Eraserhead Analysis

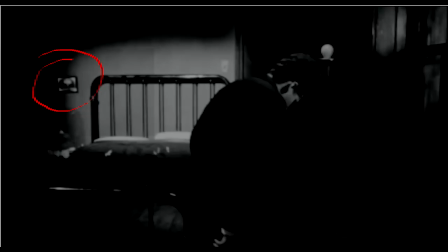Two props that we see in his apartment are very important. First is a picture on his wall of an atomic bomb's mushroom cloud.
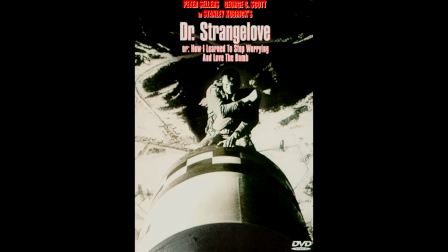This could possibly be a similar idea to Dr. Strangelove, which used bombs as a sex metaphor,
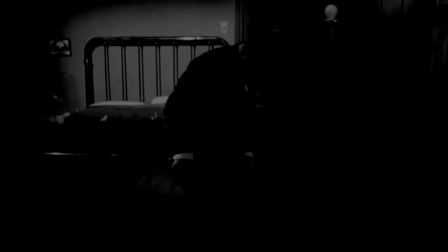making the mushroom cloud a phallic symbol of sorts in both that film and in this one, and thus tying the sex and technology themes together,
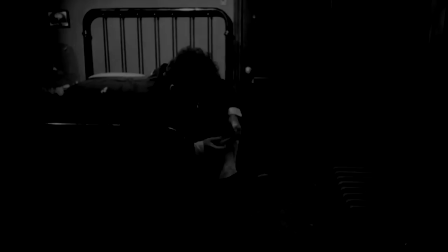which in the case of Eraserhead would be implying that sex is destructive, as well as foreshadowing the eventual explosion of the planet at the end of the film. Beneath this is a dead tree, which could be a symbol of impotence, and also of just the loss of liveliness that Henry is likely experiencing as a result of
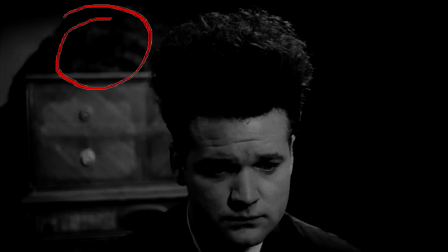his cramped lifestyle soon to be invaded upon by the addition of a child that he has to take care of. The weird vegetation that exists all around Henry's house may also be the result of the loss of liveliness theme.
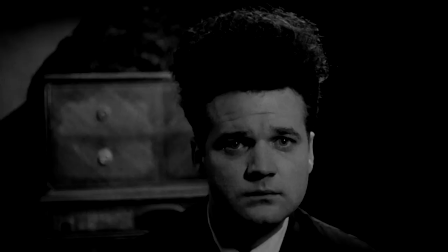At one point, Henry looks out of his window, and all we see are bricks. Another point about technology, in this case that his apartment is so close to the next building over that he has no view. Even the simplest of joys in life is ruined by the presence of technology.
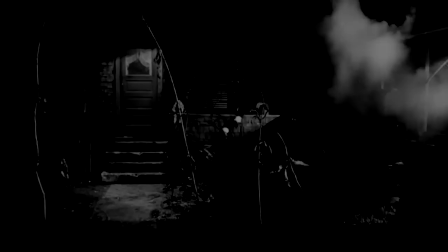Henry walks to Mary's house, and outside of her house are some plants, and a nearby vent of some sort is blowing steam onto them.
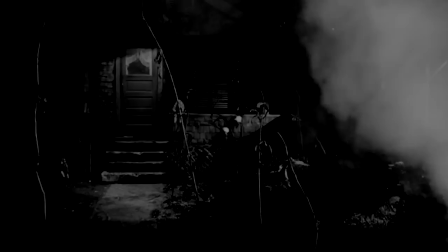All of the plants appear to be dying. First off, this is a recurrence of the technology theme, the idea being that technology is having a negative impact on the life of these plants.
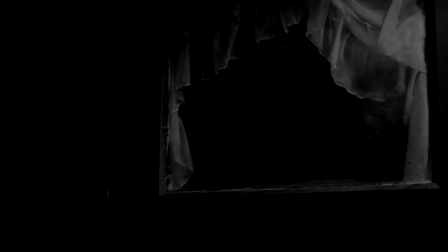And since the plant in Henry's room appears to represent Henry himself, these plants may very well represent Mary and her family,
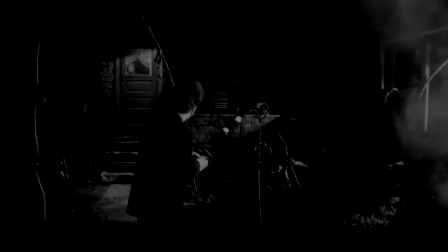the suggestion being that Mary's family is physically or emotionally or even psychologically unhealthy,
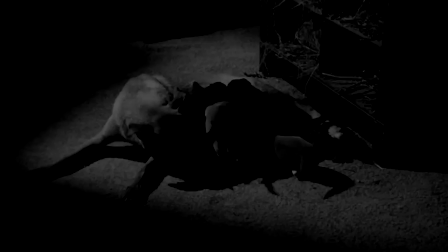just as Henry is. When Henry walks into Mary's house, there is a mother dog feeding her pups.
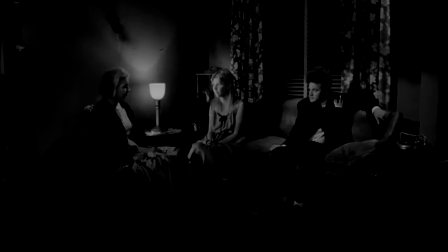This foreshadows the eventual reveal of their child and sets the uncomfortable tone for the sex and parenthood themes of the film. Mary's mother asks Henry, What do you do?
Uh-oh, I'm on vacation.
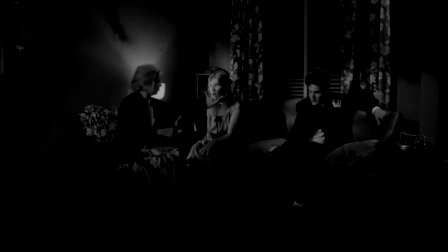What did you do?
At which point Mary starts having some strange kind of episode. The phrase, what did you do, could take a double meaning here, because what Henry did was get Mary pregnant, thus the episode that Mary has occurring right after the line.
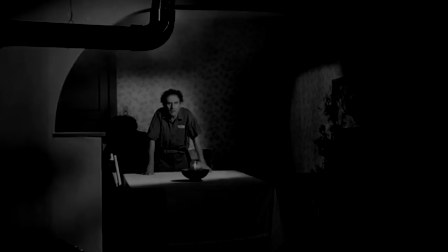Mary's dad, Bill, comes in and introduces himself. Bill gradually becomes angry when he talks about how he built every pipe in town, and at that moment, a train comes by and makes it difficult to hear him. Another example of the technology theme. The pipes also relate to the dream sequence at the beginning of the film, in which the egg, Mary, that Henry inseminates is a puddle.
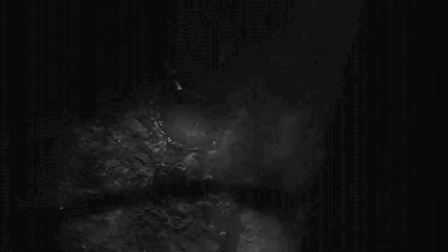Later, we see a puddle outside of Henry's apartment that is made by a pipe that leads to nowhere but the puddle. Bill built every pipe, and since the pipes lead to the puddles, it could be a possibility that it's suggesting that he created Mary and isn't too happy about it either,
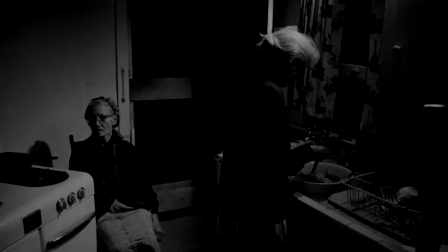as if all of his effort of having and raising a kid wasn't worth it. We see Mary's grandma in the other room, and the notable absence of a grandpa figure might be implying something, a generational theme of family troubles. Perhaps the grandfather abandoned her, or perhaps he died, but she appears to have given up on life,
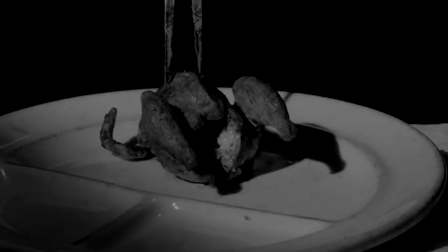and it seems to me to be suggesting generations of fathers being failures to the children and their wives.
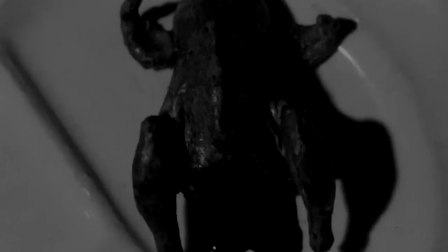Henry is asked to carve up the chickens, and as soon as he sticks the fork into the first chicken, it starts bleeding from the hole between its legs.
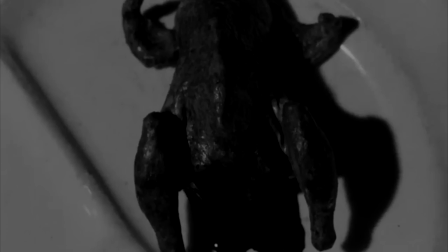This is a tie-in between the sex and technology themes, and this could represent a lot of things. The position of the chicken's legs could imply childbirth, and the blood would thus mean that the child is going to die. The two-pronged fork also foreshadows Henry's eventual usage of scissors to kill his child.
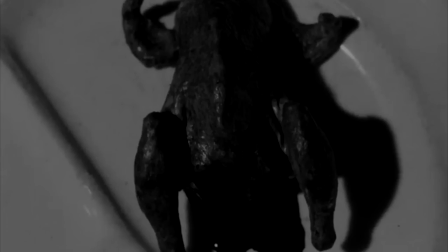It also could represent Henry's fear of childbirth, fear of failing to father a child, and fear of female anatomy. me.
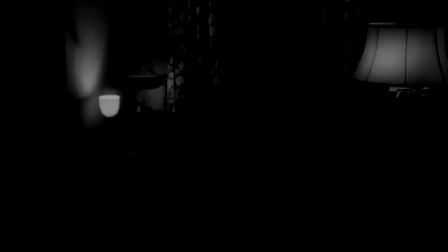In the same scene, another foreshadow occurs when a lamp gradually brightens up and then fades out.
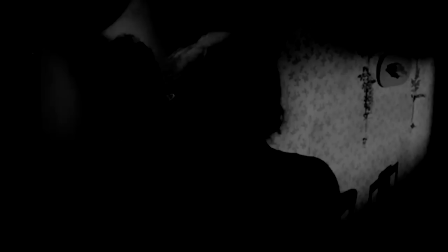Mary's mother informs Henry that there is a premature baby and then kisses Henry which makes him very uncomfortable, and his nose starts bleeding most likely from stress.
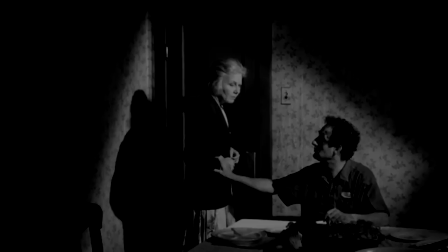Bill says, This dinner is getting mighty cold. which carries more than one meaning.
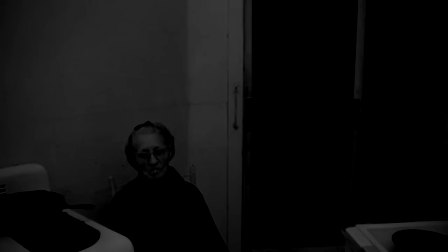It implies that the food is getting cold, that the family gathering has taken a turn for the worse, and since the food itself is suggestive of Henry and Mary,
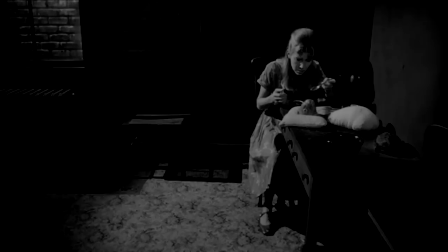it's foreshadowing that their lives are going to be taking a turn for the worse too. The film fast forwards to the couple living together in Henry's apartment with the new baby, which looks inhuman to say the least.